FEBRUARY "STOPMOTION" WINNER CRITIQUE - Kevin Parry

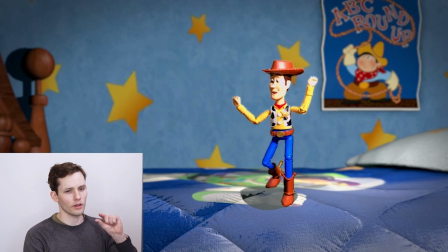[12:35]
Yeah, so I think I would have got maybe just a bit more clarity in the arms and the hands.
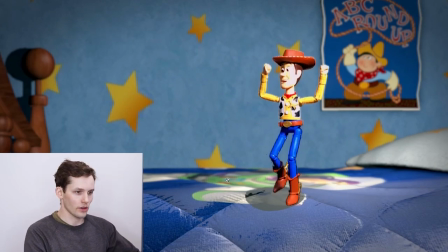[12:41]
So let's take a look at that. I can draw over on this. Okay. Yeah, so let's take a look at this arm here. So we have it, you know, like this.
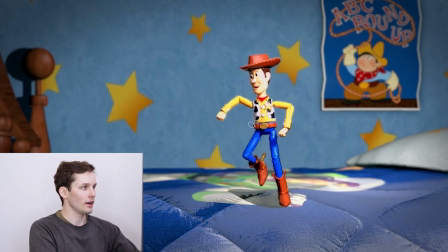[12:56]
Boom, it hits this pose here, which is great. And then the next frame, it's way up here. So you can kind of see how drastic those 3 frames are versus,
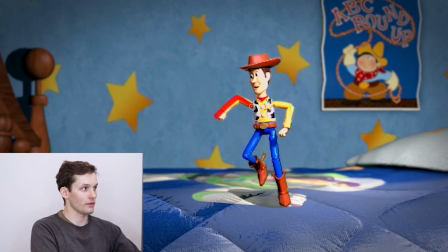[13:13]
you know, I might have on the next frame kind of favored it back down here
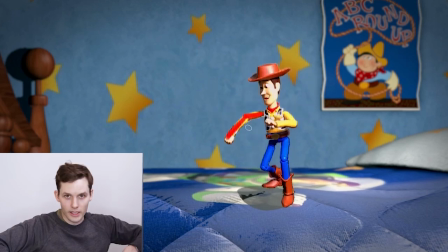[13:18]
so that this hand kind of lags behind before popping back up. You know, yeah, this position here is just kind of hanging out on its own. So it's not being eased into or eased out of.
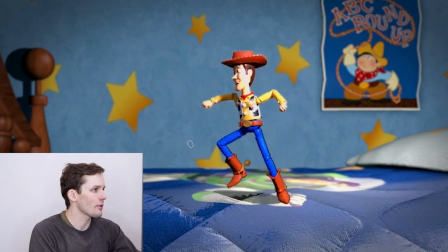[13:33]
It's kind of just popping down. So I would have watched out for a little bit more clarity in the arms during this movement. This stuff's great though. This is a great pose. This kind of ragdoll, the hands are dragging behind.
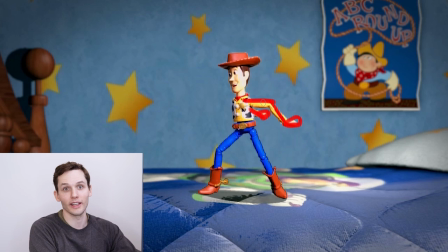[13:51]
You're twisting the back arm so you really get a good silhouette there. That's super fun.
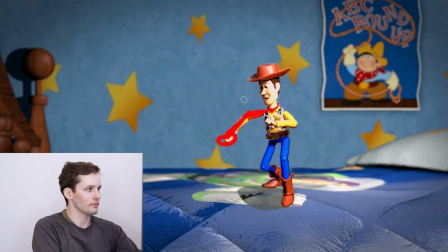[14:00]
Yeah, so I think just looking at this, so this arm here, yeah, hitting this pose, I might have worked it. So straight ahead, you have to really see where you're going. So knowing that this arm is coming behind, this frame here, yeah,
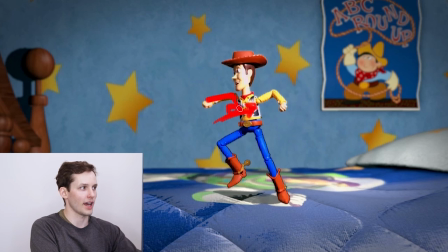[14:17]
I would have had the arm maybe really pull back and you just see a hand here, and maybe even like a tickle of an elbow back here.
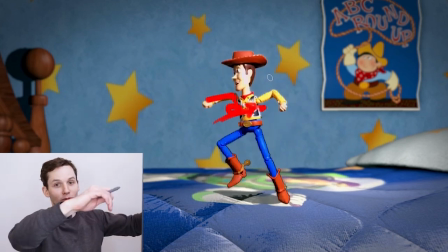[14:25]
So you feel it going backwards. So right now it's going from forward and then just boom behind and then back forward.
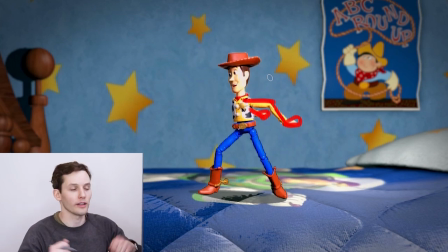[14:33]
So living in each, these arms are happening really quickly, but living in each pose for at least like 2 frames, you know, probably could have helped overall. I'm not saying it's bad, it looks great, but these are just subtle ways to improve when you're working at 12 frames per second.
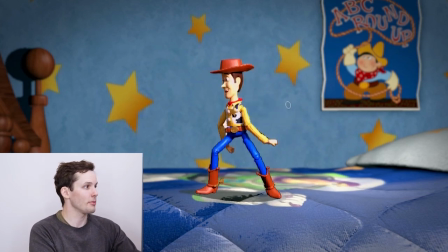[14:53]
Yeah, so here's a great example of what I'm talking about with texture. So this whole action here, you're letting the arms be the star of the show, which is great. And you're dragging the elbow or leading with the elbows, which is fantastic. So you can see this foot is only moving a little bit.
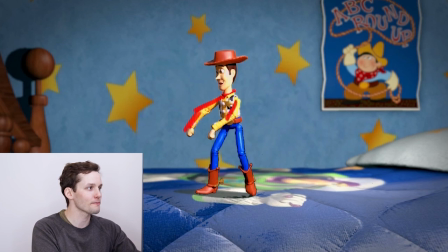[15:13]
And even the next frame, you're popping these arms up and the foot is kind of easing out of position.
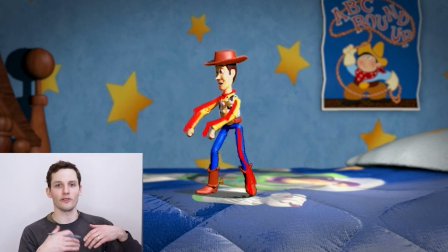[15:21]
So, you know, you're not letting that foot take over. You're letting those arms be the star of that action.
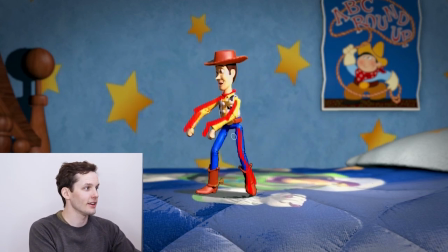[15:27]
And this is great too. This little hop here is super fun. So you're letting kind of just the movement of the leg do the hop.
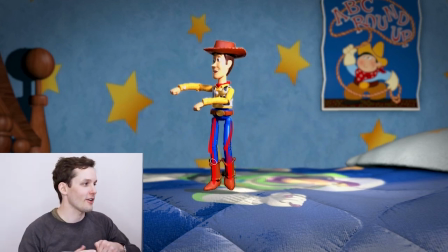[15:35]
So it's not a launch off the ground. It's just a little swing and a whoop. It's just picking up the weight. So that's really good.
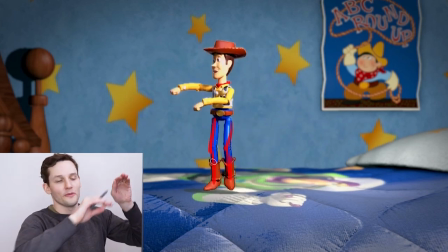[15:43]
It's almost as if, you know, those arms are swinging through and they're just lifting the body off the ground a bit.
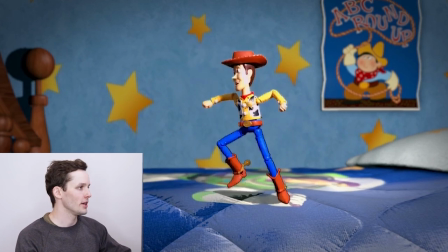[15:50]
So really clear there. So let's look at this transition from this pose into this dance here.
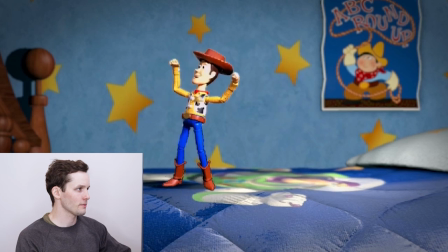[16:01]
So we're going from this pose up here into this dance. So I think looking at this dance, it's a very knee-heavy dance.
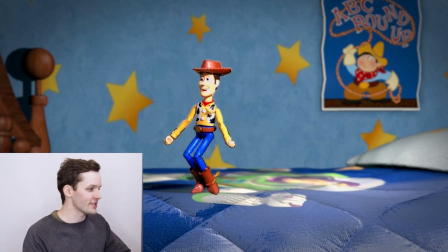[16:16]
So the knees are kind of leading a swing side to side, accented by these arms. So I think this transition could have been a bit stronger, you know, knowing where you're going.
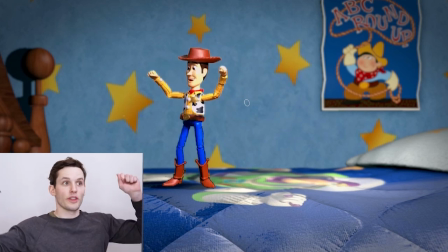[16:31]
So rather than leading this transition with the head and the hands coming over,
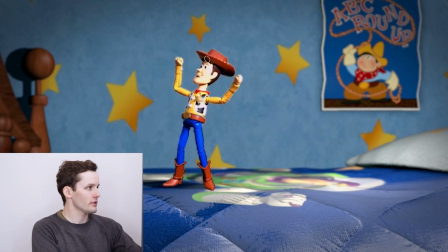[16:38]
you know, I might have, so you have this strong pose here.